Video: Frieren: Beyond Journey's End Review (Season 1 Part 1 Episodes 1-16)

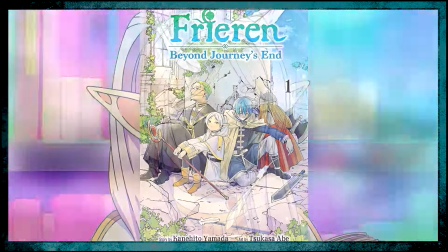0:00 Freerun Beyond Journeys End is a fantasy adventure anime based on a manga written by Keinhito Yamada and is animated by Madhouse,
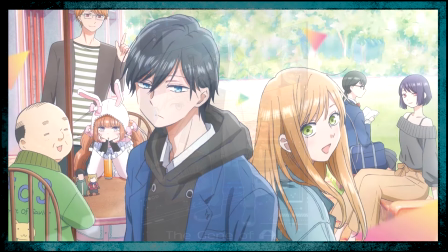0:08 the studio behind last year's Gene of AI and My Love Story with Yamada-kun at level 999.
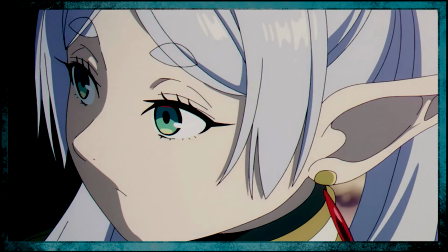0:15 This series follows an elven mage named Freerun who embarks on a journey to a place called Alarole,
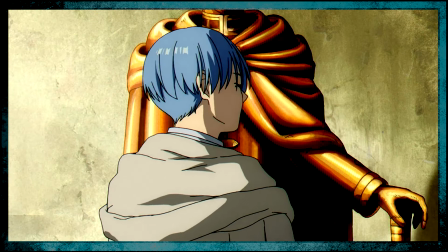0:22 also known as Heaven, to speak with her deceased comrade Himmel the hero.
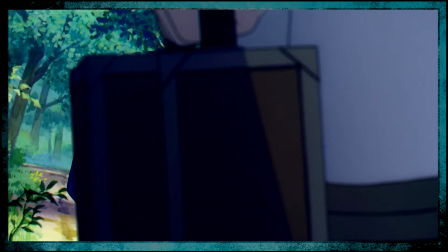0:27 The first four episodes serve as a prologue to the main story and introduces several key characters including Freerun's former companions,
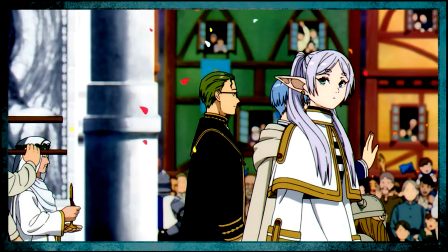0:36 Aizen the warrior and Heiter the priest. The show begins shortly after their party returns from defeating the demon king.
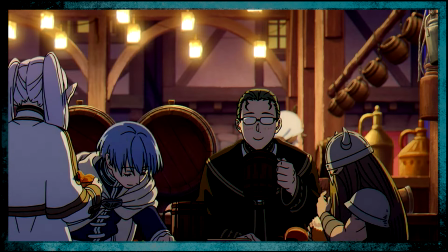0:43 Following a night of celebration, the group goes their separate ways only to meet up again decades later to watch a meteor shower.
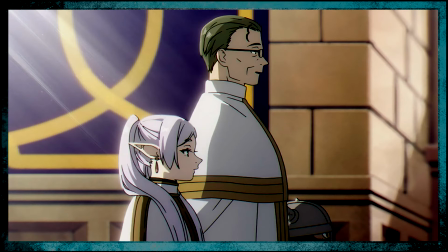0:51 When Himmel dies sometime after, the remaining members of the hero's party attend his funeral and then part ways again.
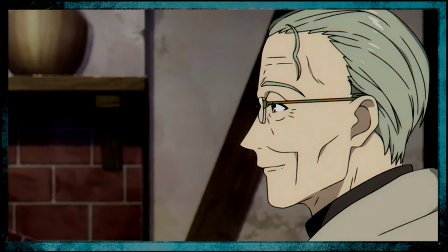0:59 Many years later, Freerun visits them both, offering to assist them in any way she can.
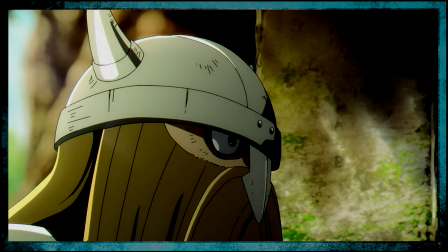1:06 Knowing how deeply she regrets not getting to know Himmel, Aizen urges her to go to heaven so that she can speak to him.
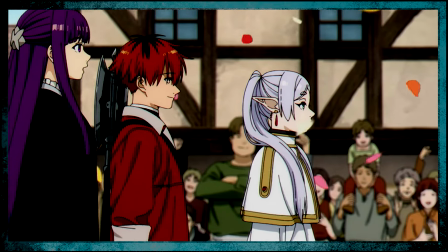1:13 The rest of the series takes place nearly three decades after Himmel's death as Freerun starts
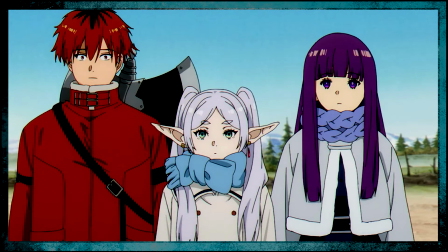1:19 traveling toward Alarole with Heiter's adopted daughter Fern and Aizen's apprentice Stark.
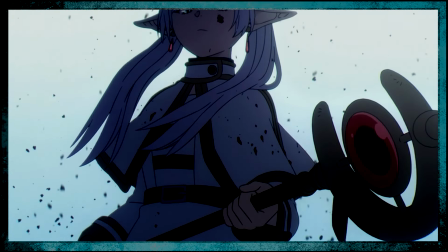1:25 This show was the best new fantasy anime to premiere last year and is certainly a must watch for fans of the genre.
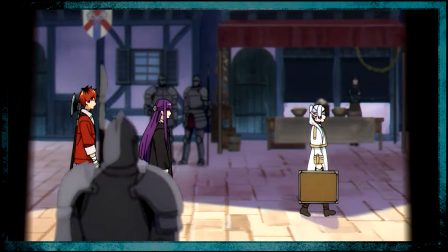1:32 Freerun's first half covers close to four story arcs. As the group makes their way across the continent to the northern lands,
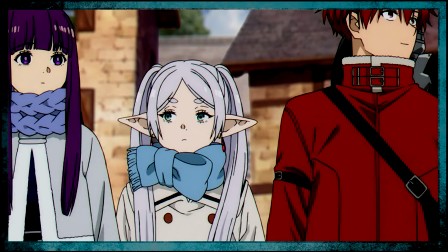1:40 They occasionally stop at a nearby village or town, helping others along the way.
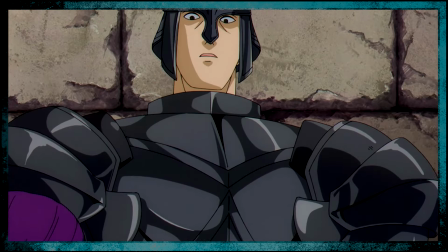1:46 Sometimes their progress may be hindered until a situation is resolved,
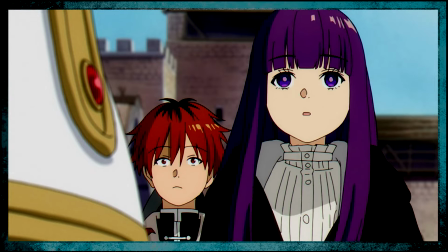1:51 leaving them stuck in one location for an extended period of time.
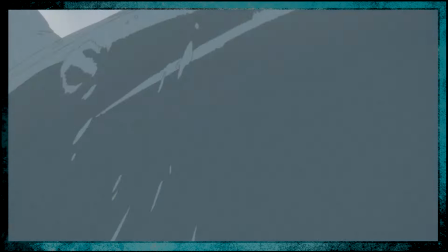1:55 While there is certainly a pattern that this anime loosely adheres to, the plot deviates enough to keep things from feeling repetitive or too formulaic.
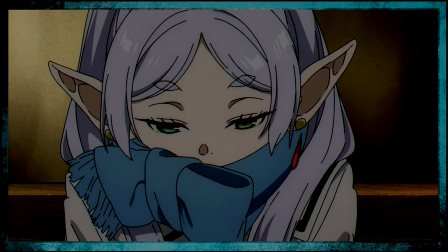2:04 One quick example of this would be a scene later in the season where the carriage
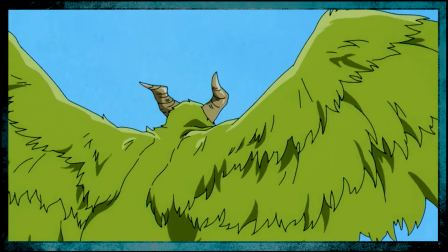2:09 the group is traveling in is suddenly picked up by a giant flying monster.
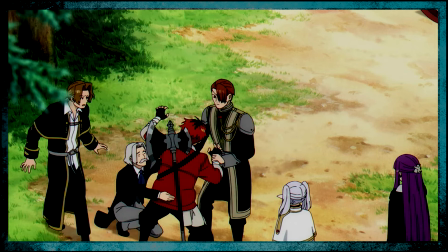2:13 It's random unexpected moments like this that help to keep this series engaging, especially during the long scratches without any action.
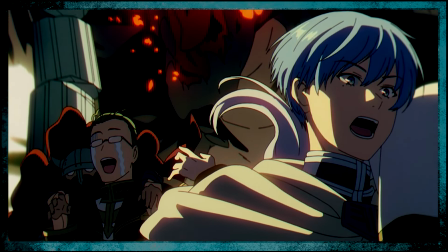2:22 As Freeran continues to retread the path she once took to the Demon King's castle, she is reminded of her adventures with Himmel and the others.
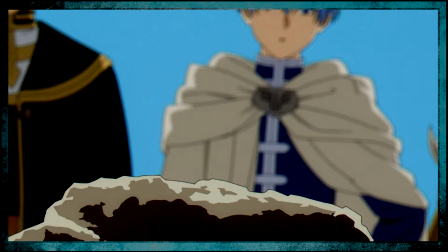2:31 This show is filled with cutaways and flashbacks, two or three times spent traveling with them.
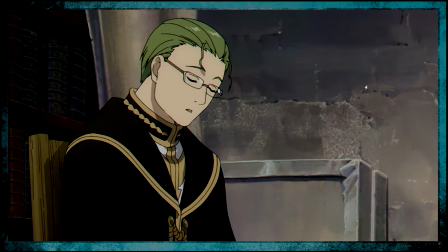2:36 These flashbacks are typically related to the current scene in some way or are simply there to provide
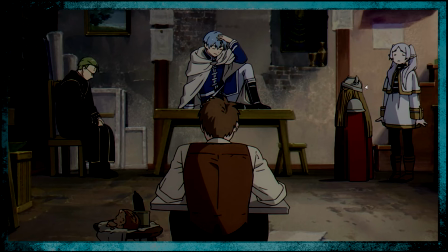2:42 a bit of comedic relief depicting many of the ridiculous moments that occurred throughout their 10-year adventure.
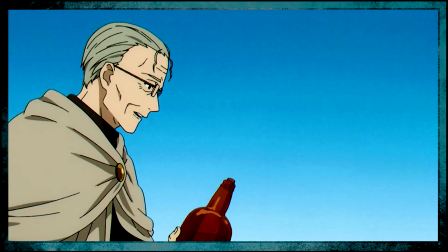2:49 Of course, some flashbacks are used to flesh out a character's backstory or to provide context for what's going on or about to happen next.
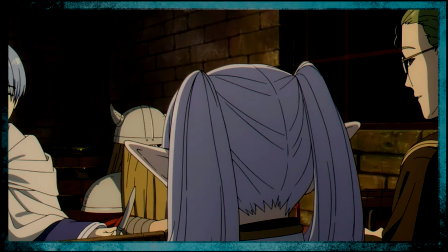2:57 Regardless of whether it's inserted for comedic or expository purposes, these scenes never detracted from the show's pacing.
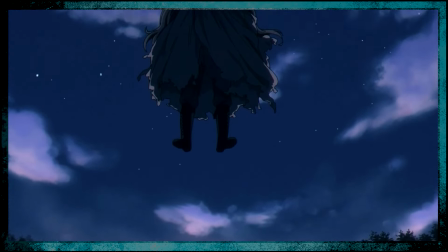3:05 Also, any exposition delivered through character dialogue is generally brief and felt organic in its placement.
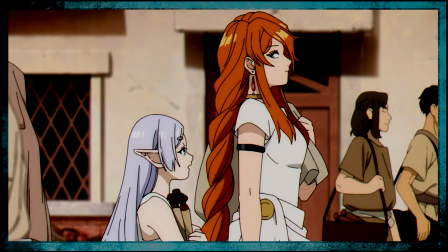3:12 Episode 10 probably contains the most amount of exposition as it splits its focus between Friedrin's past with her master,
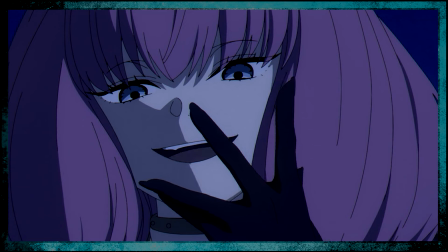3:20 Flamme the legendary mage, and the current conflict with a demon named Orr the Guillotine.
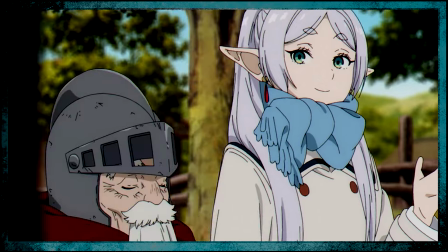3:25 Speaking as someone who has never read the manga, the anime seems like it's paced pretty well.
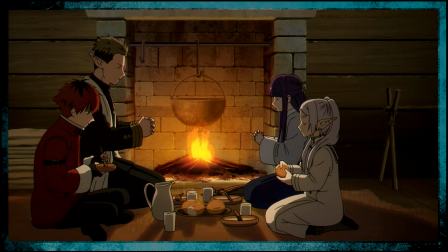3:31 This series contains numerous montage sequences, usually showing the characters going about their daily life.
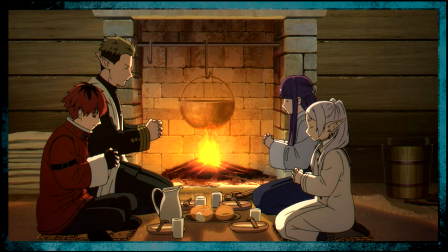3:38 Over the course of these montages, a certain amount of time might pass,
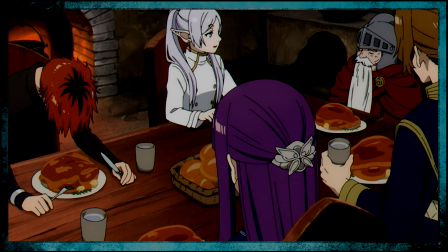3:42 but it never felt like the studio was rushing through stuff just to get to the next plot point.
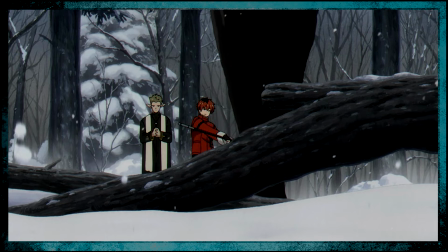3:47 I think Madhouse does a great job conveying the passage of time through these sequences and a few time-lapse shots throughout the show.
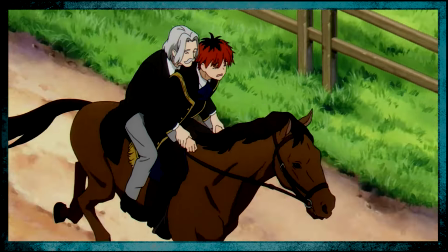3:55 Moreover, I appreciate how much character and personality is packed into these short compilation scenes.